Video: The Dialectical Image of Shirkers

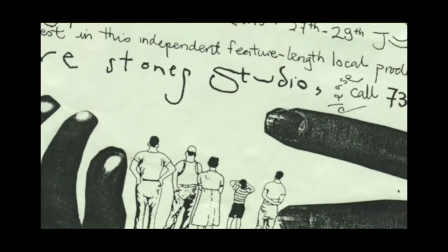(0:08)
Walter Benjamin does not give any examples of a dialectical image,
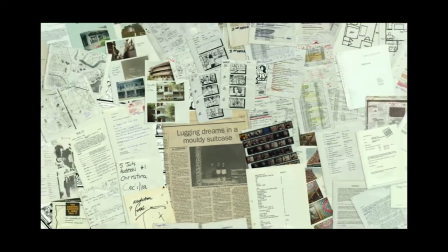(0:14)
but he does privilege them as tools to recycle images, giving images new meaning and reconfiguring our conception of history.
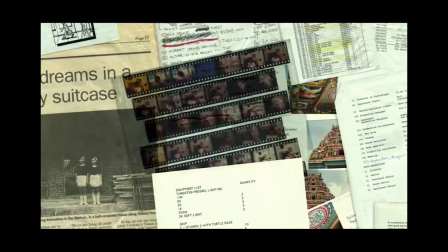(0:24)
Following and departing from Jamie Barron's conception of temporal disparities,
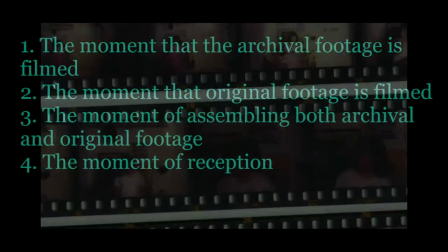(0:29)
our reading of Shirkers directs us to four temporal points in the documentary. the moment that the archival footage is filmed,
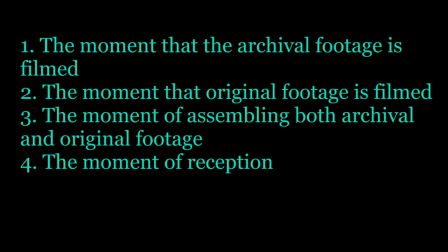(0:37)
the moment that original footage is filmed, the moment of assembling both archival and original footage, and the moment of reception. Shirkers takes advantage of various editing and narrative strategies in order to create temporal disparities which
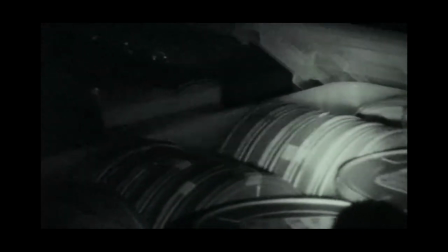(0:55)
allow the audience to explore new meanings that come from the juxtaposition of the archival footage, the then, and the original footage,
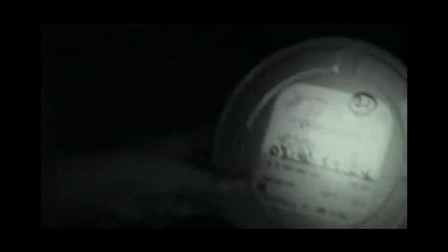(1:04)
the now.
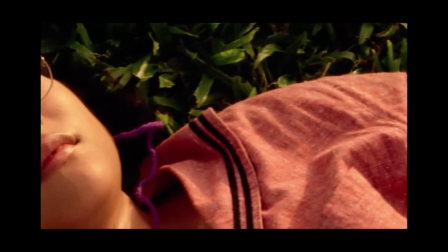(1:08) When I was 18, a long time ago now,
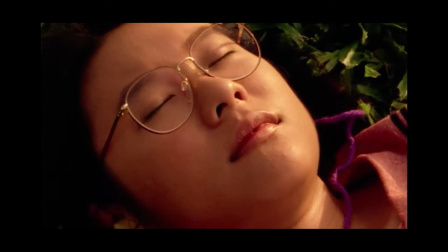(1:12) I had the idea that you found freedom by building worlds inside your head.
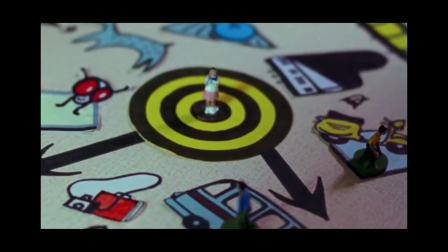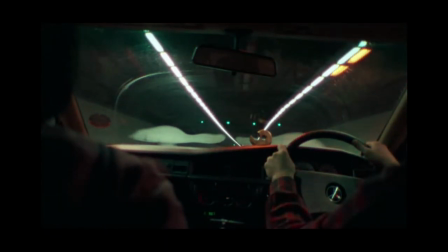(1:25) That you had to go backwards in order to go forwards.
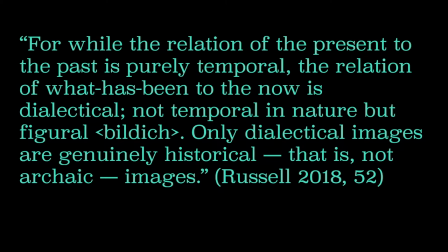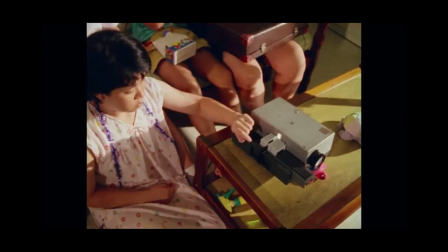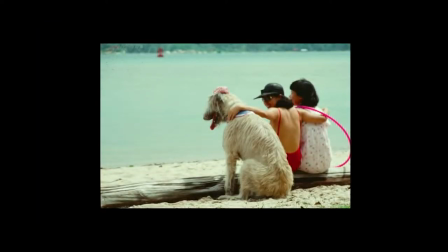(1:48)
A critical point of this documentary is the silence sequence.
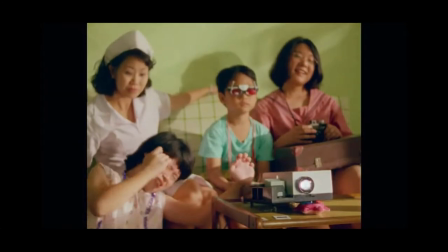(1:51)
What is reawakened in this sequence is the filmmakers' last filmmaking dreams and desires.
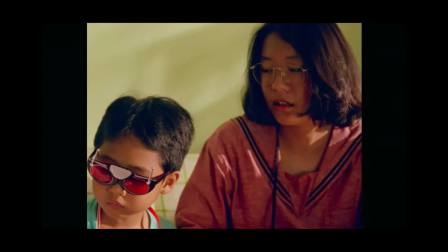(2:00)
This sequence is dialectical because it has been ripped out of its original context.
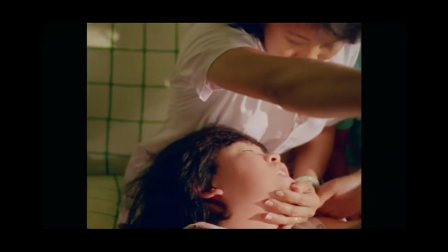(2:05)
It was supposed to be a part of a narrative film that the subjects never finished,
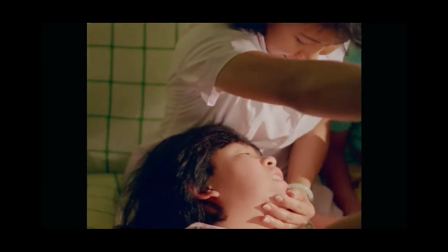(2:09)
but it's now employed in this documentary about the rediscovery of the last film footage.
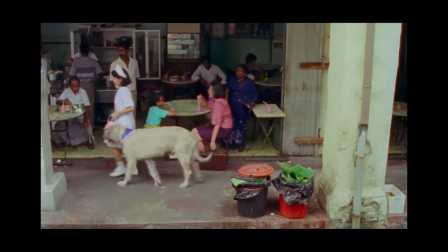(2:20) The film was a time capsule of a Singapore that was both real and imaginary.
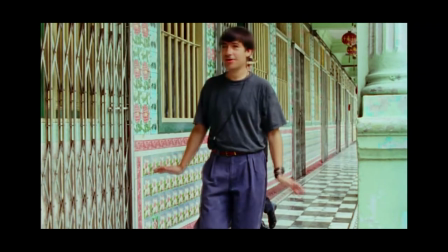(2:31)
All objects have social histories attached to them. As the subjects look back at the footage, they do not see their own presence.
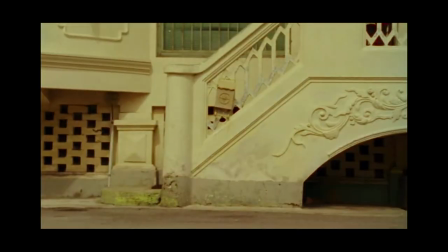(2:39)
Instead, they must think about what the footage means to them now in the present time.
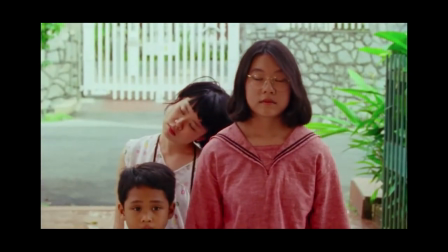(2:45)
Because the archival footage points to a past speaking back to the present,
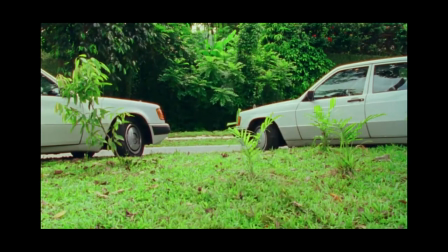(2:51)
this sequence indicates how history is not always linear. Rather, the past and the present are entangled with each other.
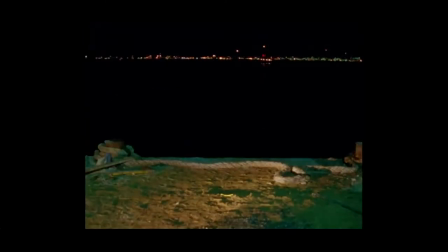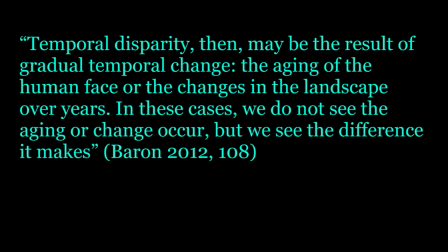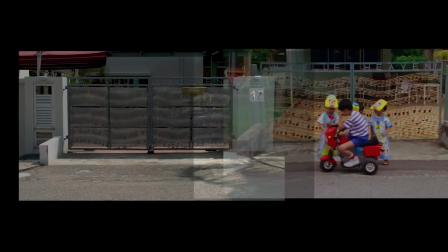(3:14)
In Shirkers, a temporal disparity is produced through the juxtaposition of each subject's past
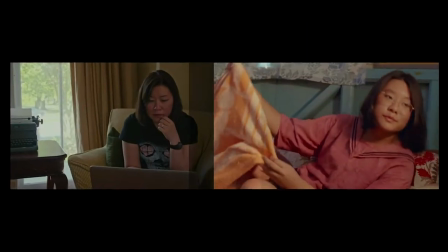(3:20)
self seen in the archival footage or the present self seen in interviews.
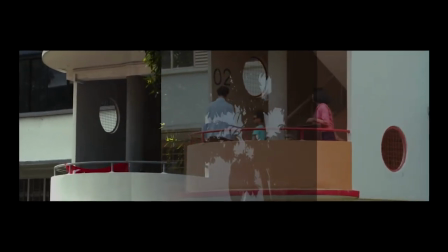(3:25)
Here, we emphasize the dialectical nature of these moments in order to show how dialectical images generate new meanings.
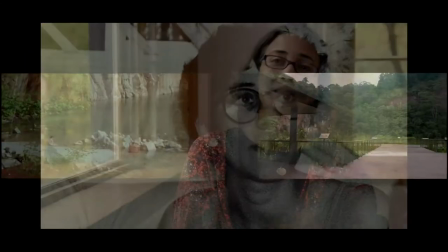(3:33)
The images of those subjects and many physical spaces in Singapore present in Shirkers
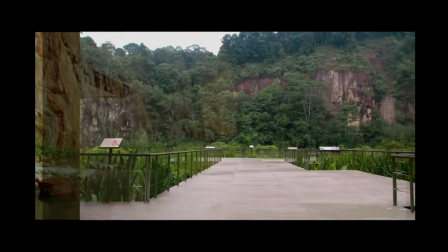(3:38)
allow us to explore the dialectical nature of the documentary as a whole.
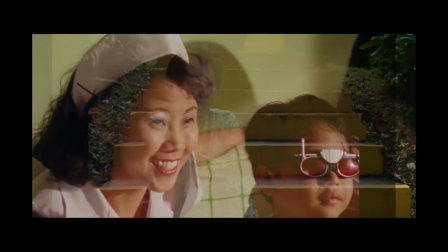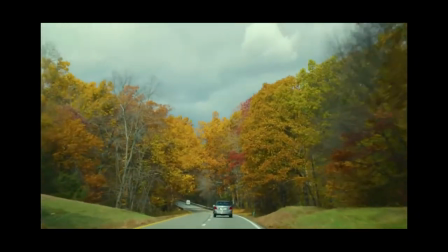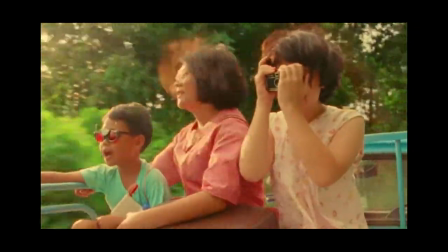(3:54) I learned to stop thinking about that time,
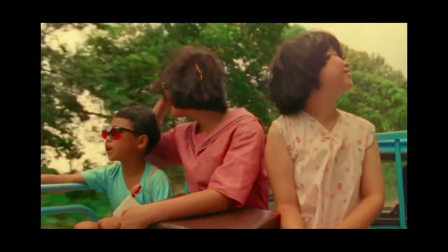(3:58) to pretend it never happened, which was, of course, impossible.
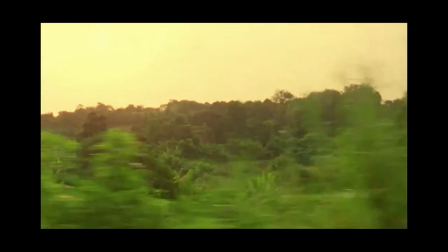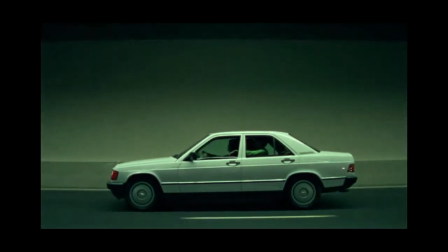(4:09)
Ultimately, the reuse of the archival footage in Shirkers haunts the present with the past.